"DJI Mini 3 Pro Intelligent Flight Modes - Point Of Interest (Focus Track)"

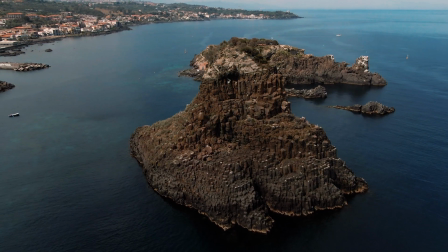[0:00]
One of the main upgrades of the Mini 3 Pro compared to the Mini 2 is the availability of the 3 intelligent flight modes,
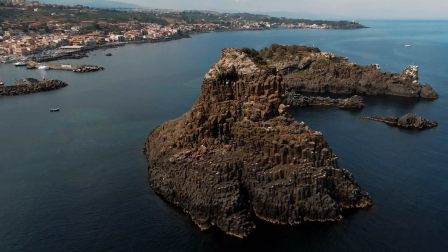[0:07]
grouped under the name Focus Track.
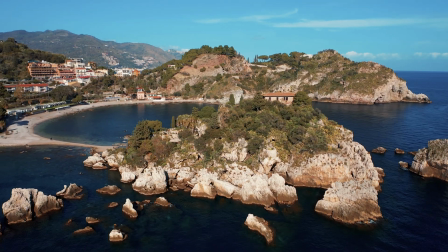[0:11]
These modes are extremely powerful, and by combining them, all sorts of cinematic movement are possible.
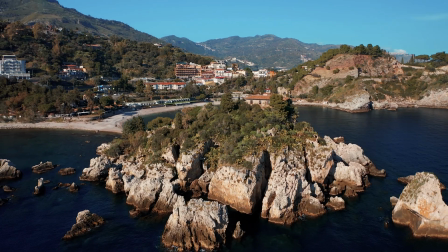[0:19]
In this video, I will show you how to make the most of point of interest.
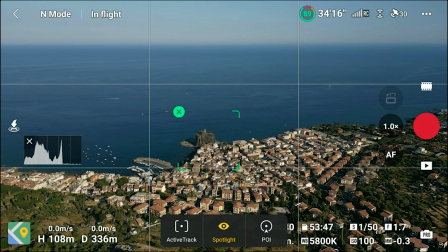[0:26]
To access point of interest, we simply draw a box around our intended target. A small window will appear with the tree mode of focus track. If we choose point of interest a yellow flag appears and we can choose the direction of flight and the speed.
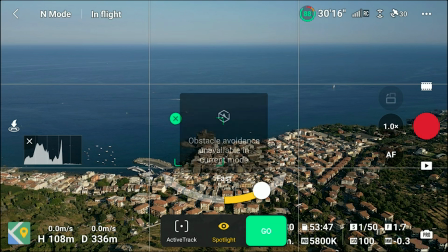[0:42]
After tapping on go the aircraft will start rotating around our target in the chosen direction.
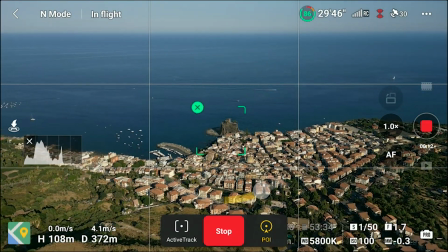[0:51]
For a few seconds the software will be evaluating the target and the scene.
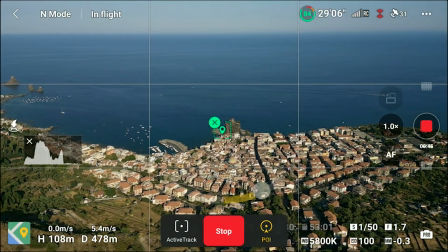[0:56]
Then the box around the target will turn into a much smaller one.
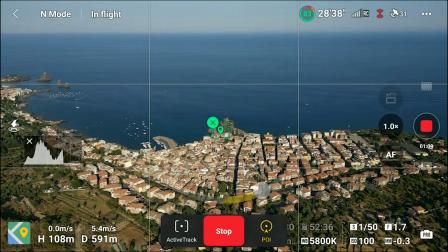[1:01]
At this point, we can use the two sticks of the remote controller to ascend or descend and to get closer or farther away from the target,
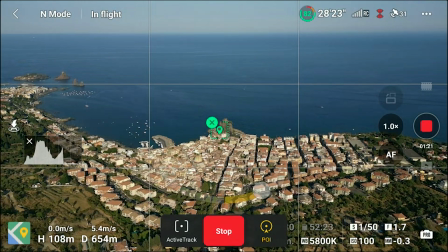[1:10]
which adds a lot of power to this mode.
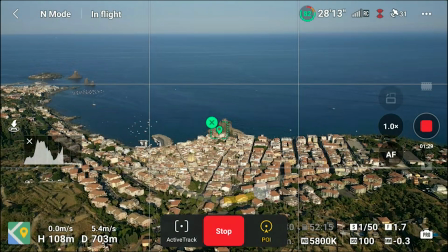[1:13]
One thing that I immediately notice is that the orbiting is much slower than in other DJI models, even when set at maximum speed.
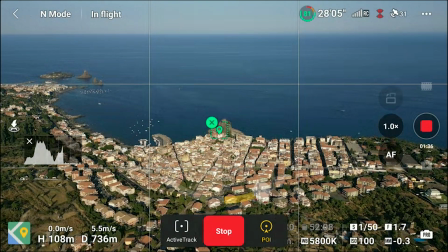[1:22]
I mean, it's really, really slow, and it is a bit annoying.
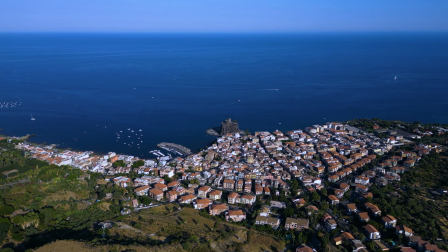[1:27]
It is obviously possible to speed things up in post-processing,
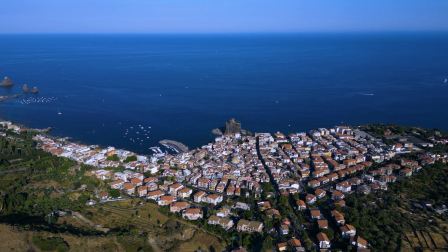[1:31]
but if there are elements in motion like people, cars or waves, it will look strange.
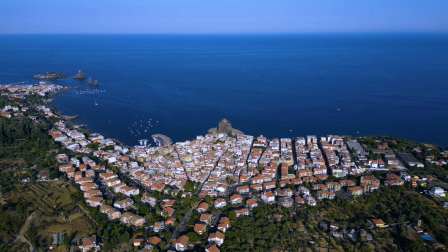[1:38]
I'm sure it is a little bug that will soon be fixed by firmware update. As you can see the procedure is extremely fast now. The technology has been moving at an incredible pace in the last few years. I still remember with some DJI drones only a few years ago, to select a target we have to fly over it, point the camera down and then come back for filming.
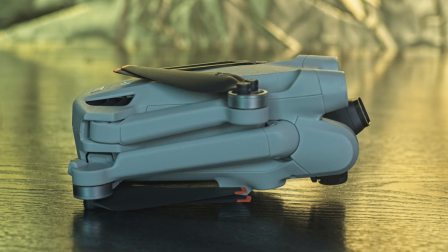[2:04]
Ancient history. When using point of interest a lot of care is needed as the Mini 3 Pro doesn't have lateral obstacle sensors.
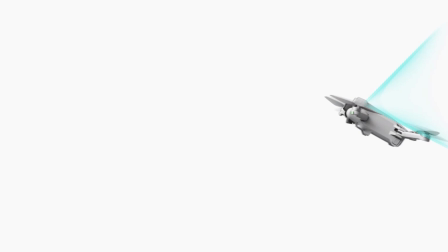[2:13]
The orbiting movement should not bring the drone at exactly 90 degree angle because of the rotation.
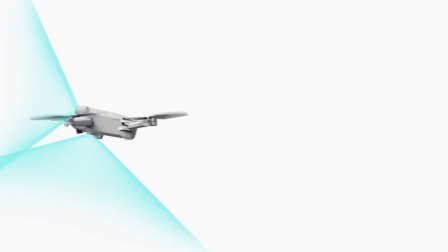[2:19]
Since the front and the back sensor of the mini tree have a relatively wide angle of view, I decided to give it a try and see how it behaves in case of an obstacle while rotating.
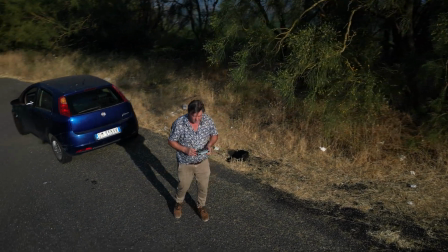[2:32]
This is the result.
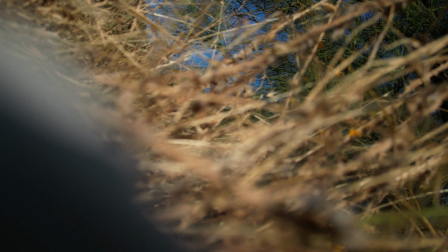[2:38]
This time I was laggy and the young boy only got a few bruises. Nothing serious.
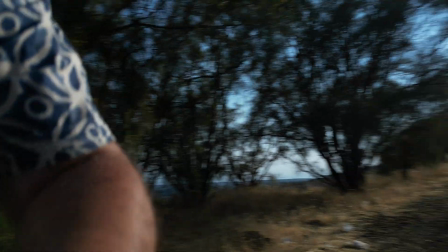[2:44]
So, don't try this at home and stay well away from obstacles when using point of interest.
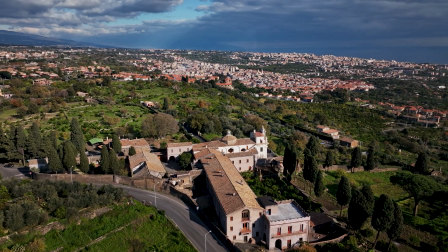[2:51]
Circling around the landmark is a very useful way to reveal a scene.
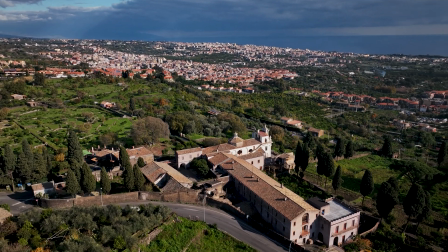[2:57]
It is especially interesting when there are several elements in different planes,
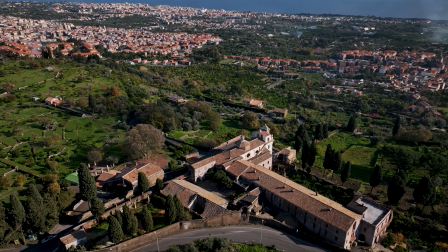[3:01]
thus creating a sort of parallax effect where the different layers move slower or faster according to their distance.
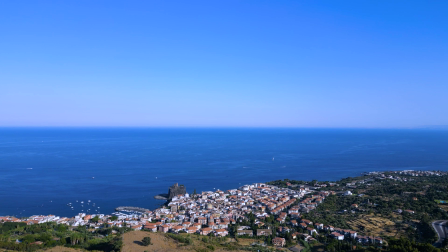[3:14]
By using different moves we can add a lot of interest.
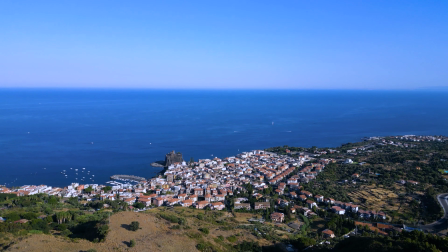[3:18]
As an example, let's have a look at this lovely village in the east coast of Sicily on the Mediterranean Sea.
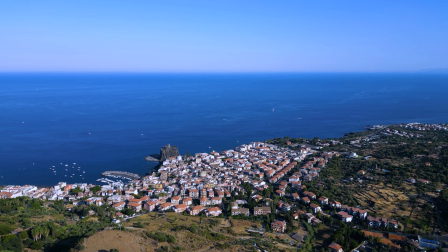[3:24]
A very simple way to show it is to simply advance towards it at a regular speed.
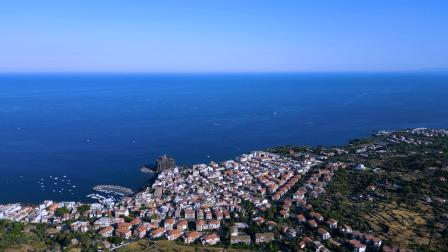[3:30]
There is nothing wrong with it, but this way we don't know much about the contest and the surroundings.
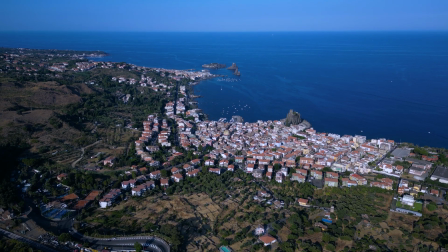[3:37]
We can modify the angle of view and once again advance towards the village,
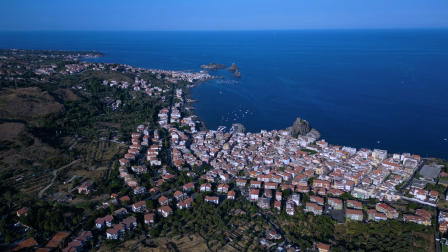[3:41]
but this time showing two other villages further away with some nice base and some tiny volcanic island.
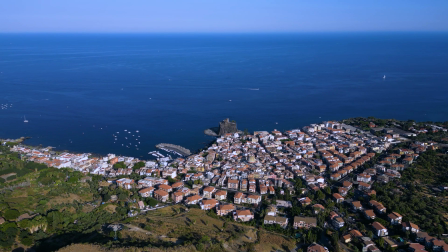[3:49]
Better. Now we use point of interest in the simplest way.
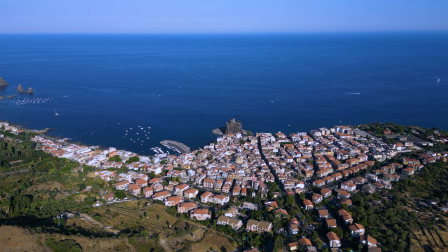[3:56]
By simply rotating anti-clockwise with the castle as the target to gradually reveal the whole scene,
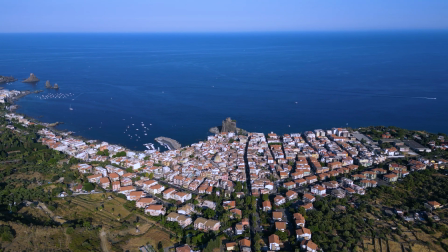[4:03]
things get much more interesting as we add an element of surprise.